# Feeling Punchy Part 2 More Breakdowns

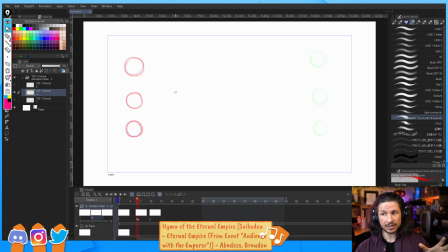And that's what's going to break up your action and make things dynamic. So, for example, normally when people think of breakdowns, so we're going to go right in the middle here, frame 8, they will go, okay, I just have to put some keys in here.
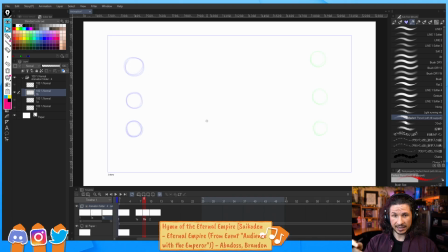And they will literally just go in Maya, set a key, and then a little changing. No, because if I just put something right here, I've done no better than Maya has. I just put it right in the middle. That's not going to be good.
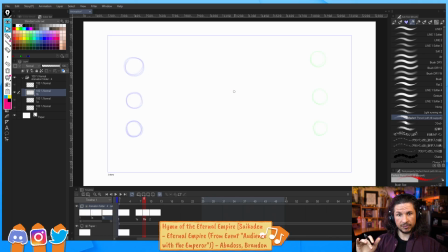So I need to think, what's going to lead? What's going to follow? Well, maybe I want to lead with the top. So think of this like the head, chest, hips. Maybe I want the character to lead with the head first.
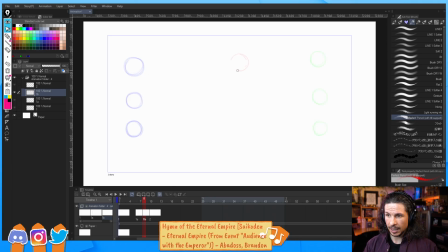So right here, maybe the top sphere, we're just going to go in a straight line here, just for simplicity's sake. The head is going to be a little bit further. So this is our breakdown.
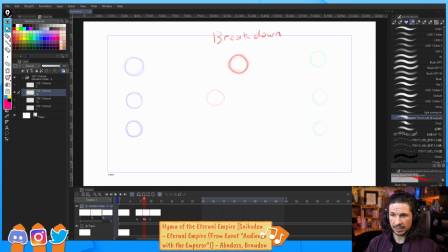Now the chest might be a little further back, and the hips just a little bit further back from that. So we're starting to get a curve here. Well, that is already more dynamic because we're going to get a little bit more lead
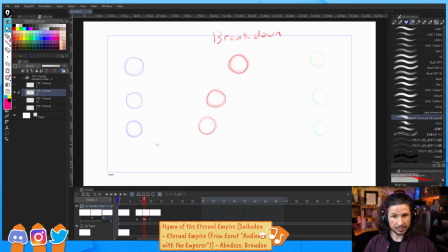with the head versus the hips. Yay. Now this is a super simple example, but the problem with this is that we still haven't really solved the pose to pose feeling, because now on frame 7, this is the in-between that Maya would give us.
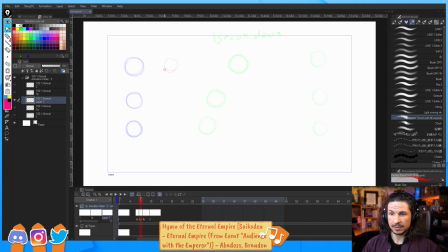We're going to get this, where everything starts moving at the same time and it's still even and boring. No.
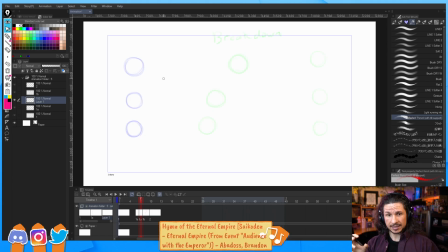The most important part of a breakdown is not just the description of how things move, but when things stay still. So for example, if I'm leading with the head and I start tilting forward, my head will lead,
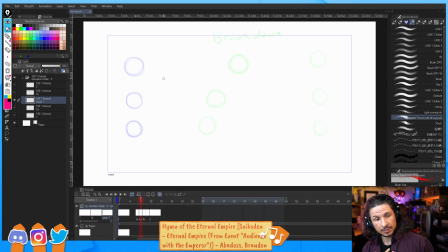my chest might follow a little bit, but my hips don't have to move right away. So on this frame, if I put up my own breakdown again, another breakdown, I'm going to keep the hips the same.
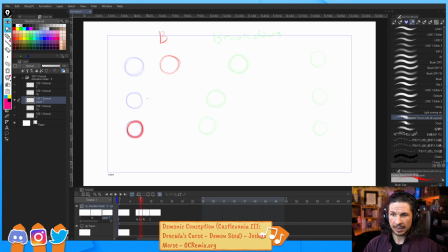The head will start to lead the action, and the chest might just barely move here. So now we get this breakup, and I feel like I could drag the hips a little bit more here.
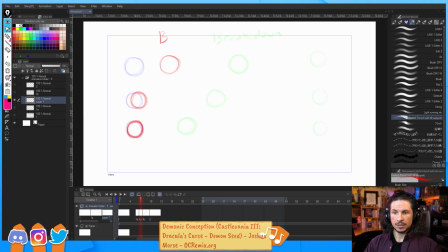This breakup of action where part of it doesn't move. It creates a longer hold here, whereas another thing starts to move first, and then we'll add another breakdown here, and maybe the head will overshoot.
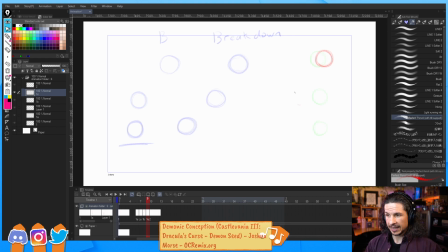It'll go past while the body catches up, and the hips might still be dragging back. So now we get this. Now we've got an overshoot.
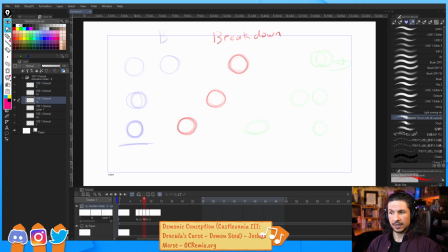We've got extra motion going on as the hips are still going in that direction. We could push this in all sorts of different ways. But by breaking things down and really thinking of our breakdowns, it breaks up the pose to pose to pose.
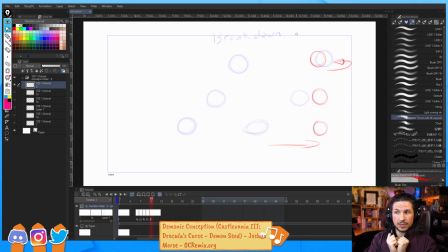Breakdowns are insanely important. If you're breaking things down just by going, okay, middle, key, little change, middle, key, little change, you are not breaking things down.
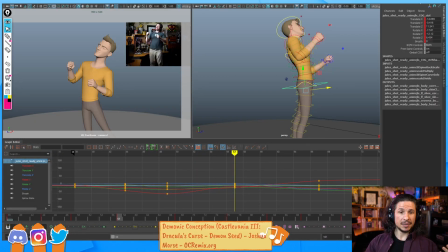You are, I don't mean this in a mean way, but you are essentially doing what Maya is doing. You might as well just hit splines and call it a day. When you are breaking things down, you need to think through how they will transition from one pose to the next. So let's take an example here.